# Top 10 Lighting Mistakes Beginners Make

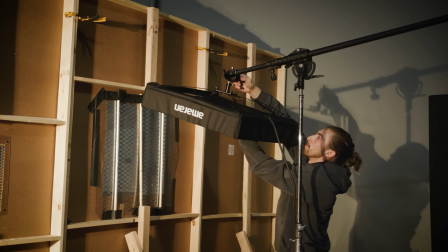Lighting is arguably one of the most neglected and least understood topics for most beginner videographers and filmmakers.
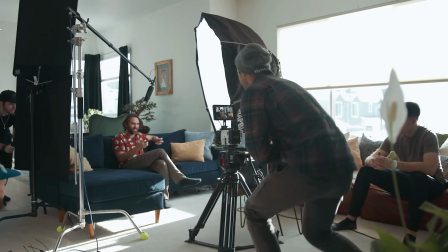I know because I went several years in my video career before really taking the time to understand the elements of good lighting and how it can transform your image.
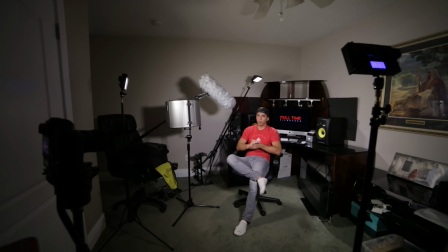So my goal in this video is to prevent you from making a lot of the early mistakes that I made and that I see many of my students making today.
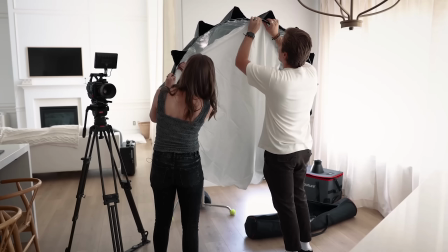So I'm going to be sharing with you what I have found to be the top 10 lighting mistakes that I see beginners make,
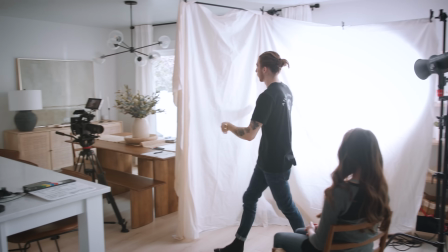and to help me teach these lighting principles, I have on with me today Brady Bissett. How's it going?
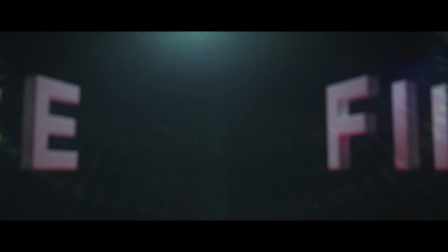I'm excited to be here, and I'm excited to teach some lighting tips today. Now, Brady runs his own YouTube channel.
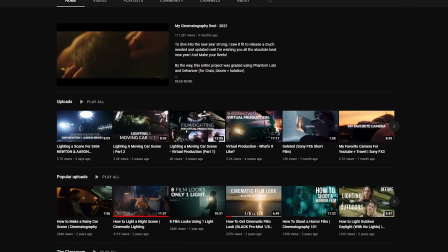He's a very talented DP and gaffer, or lighting technician. We've personally hired him to gaff several of our projects,
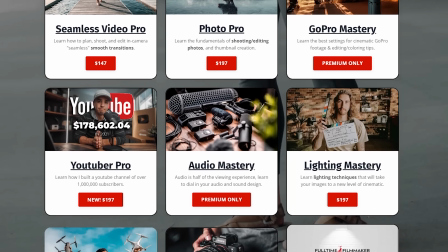and I recently teamed up with him to create an all-new in-depth 30-video lighting mini course called Lighting Mastery.
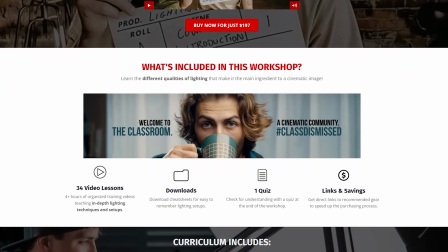And we just launched it, so if you get some good value in this video and would like to further your knowledge on lighting, you can check that out in the description below, or as always,
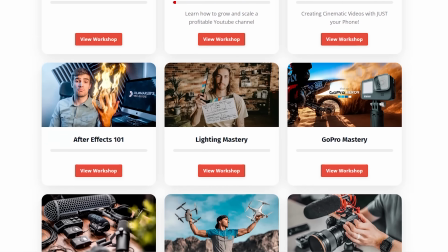it is included in our full-time filmmaker course as well. But let's now dive into our first mistake.
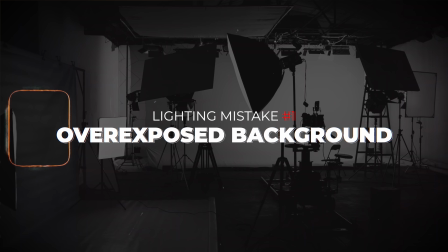Okay, so the first mistake that I often see beginners running into is overexposing your background or overexposing your environment.
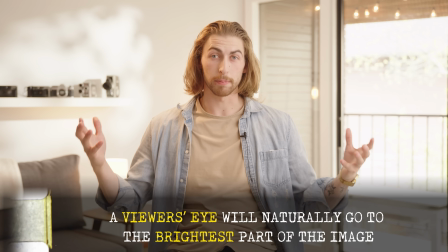As a viewer, our eye goes to the brightest part of the image. So if the background of the window is much brighter than your subject itself, it's gonna be pretty distracting.
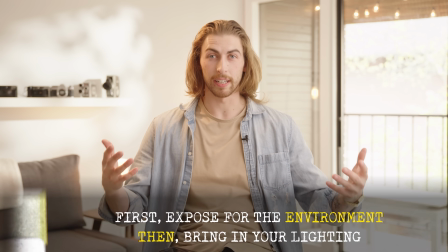A method that I use is actually to just expose for your environment first. So before you even bring in any lights, I make sure to stop down the camera, darken it,
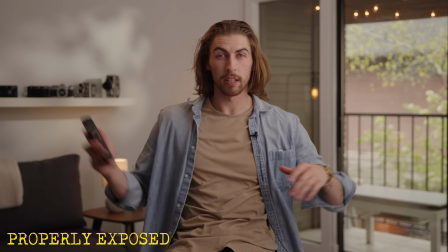expose for the windows, expose for the outdoors, and then bring in lights selectively where you need it. So a prime example is, say you're shooting in the day inside by a window.
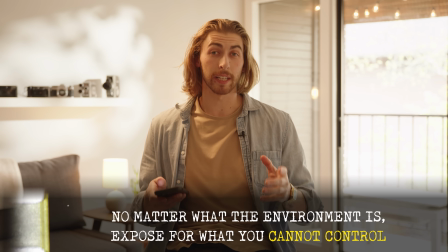Our first step is to stop down our camera so that window light in the background isn't blown out and really overexposed.
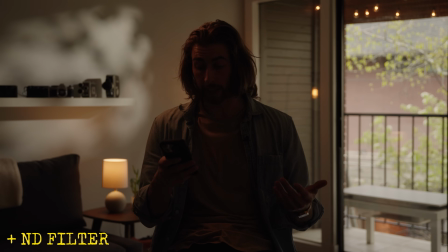And then the next step from there is to bring in a key light to bring up the exposure and the level on your subject.
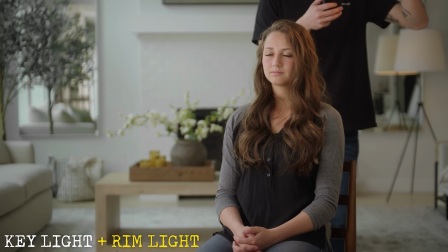Then bring in any other lights that you need to bring up exposure wherever you need in your scene. So that way we keep the background and any windows in the scene exposed well as keeping a flattering light on your subject.
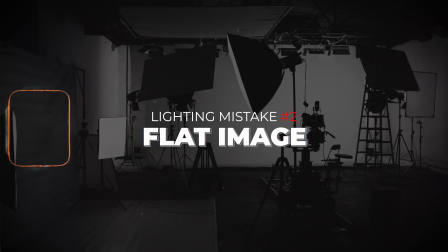Which brings us to mistake number 2, and that is to have a flat image due to poor lighting direction.
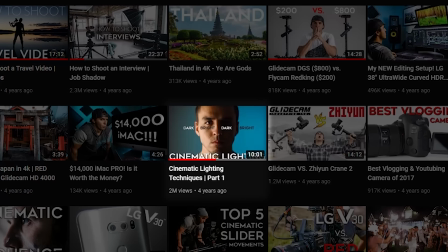I have a whole separate video on my channel about this topic, but in that video I referenced a student of mine who said, "Why does my image look so boring?
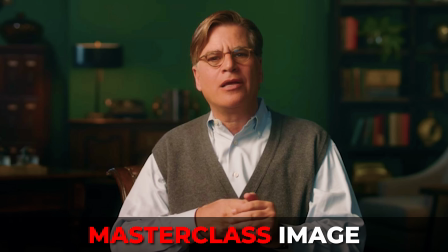And this masterclass interview that I watched looks so cinematic." And the biggest difference between these two images is lighting.
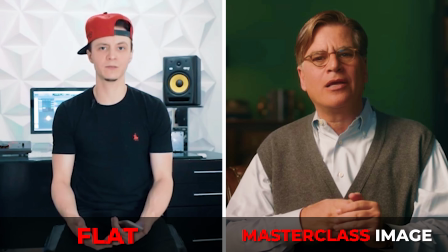Specifically, the image on the left is flat and the image on the right is full of depth and dimension. And the way to create that depth is through light direction. Now, most rookies, when they place a light on their subject, think, well, I gotta light up my subject really bright,
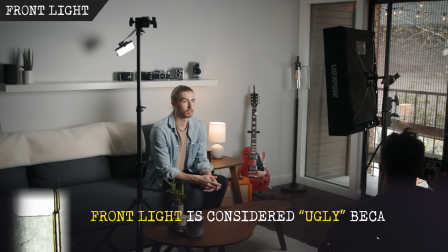so they'll either put a light right in front of their subject or 2 lights equally bright on either side.
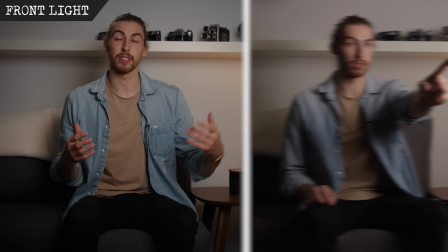Now, if you want a flat look, then that's fine, but if you want depth and dimension, you'll want to utilize shadows to shape the curvature of the face.
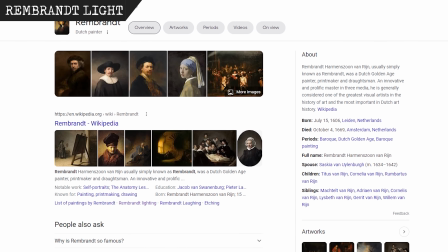The most common lighting pattern used in Hollywood films is called Rembrandt lighting,
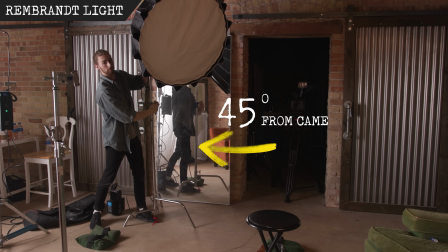which is when you bring your key light about 45 degrees to the side of your subject and then slightly above your subject.
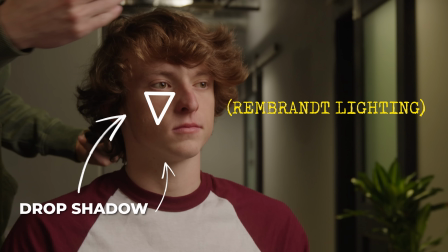This creates a drop shadow on one side of the face and underneath the chin, with a little pocket of light on the far side of the face.
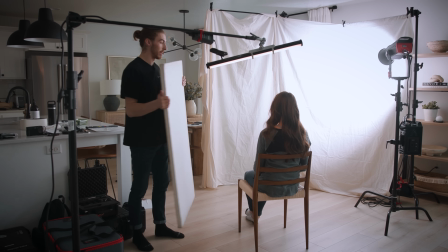And then you can use fill light to decide how dramatic or undramatic you want that shadow to be.
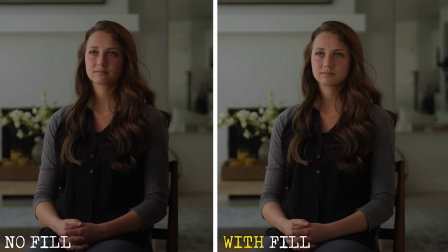But the point is that shadows are good to help you set certain moods. Most rookies believe that the idea of good lighting is to eliminate all shadows.
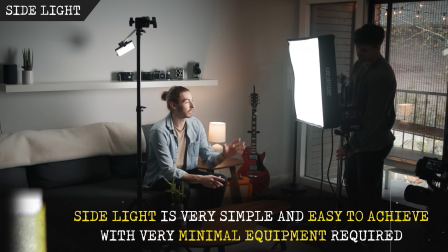There is a time for that, but generally you want to position your light in a way that creates some shadows,
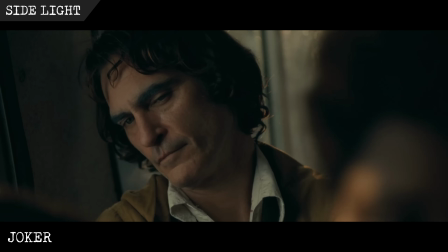which will give you depth and dimension to your subject to help it feel more three-dimensional and less flat.
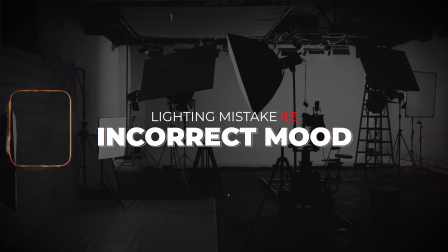So bringing us to the next topic, which is really understanding the difference between high and low key lighting, and also just understanding contrast ratios and really working with or without shadows.
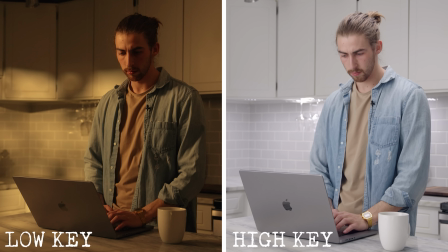So you really want to make sure that you're conveying the mood accurately of your film, of your project, commercial, whatever it is.
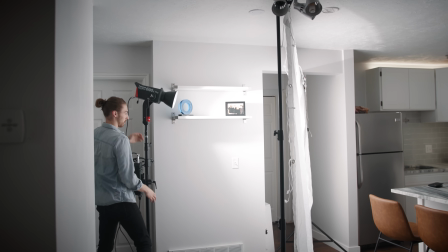So as Parker mentioned, there are times where you're going to want to eliminate shadows throughout your entire image.
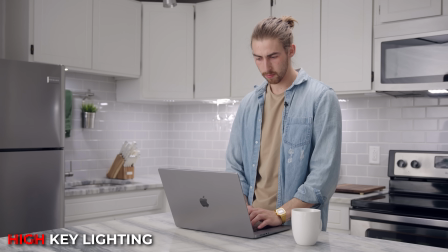And this kind of goes towards the direction of something called high key lighting, meaning eliminating a lot of the shadows throughout the entire frame,
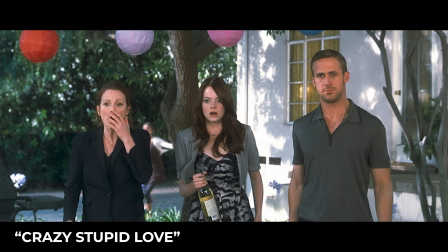evenly exposed, not a lot of contrast. And you'll see this a lot in lighthearted stuff like comedies or romances.
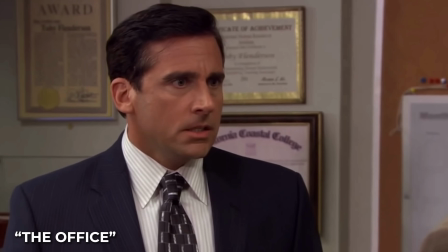For example, in The Office, you see everything is very bright and evenly exposed throughout the entire frame.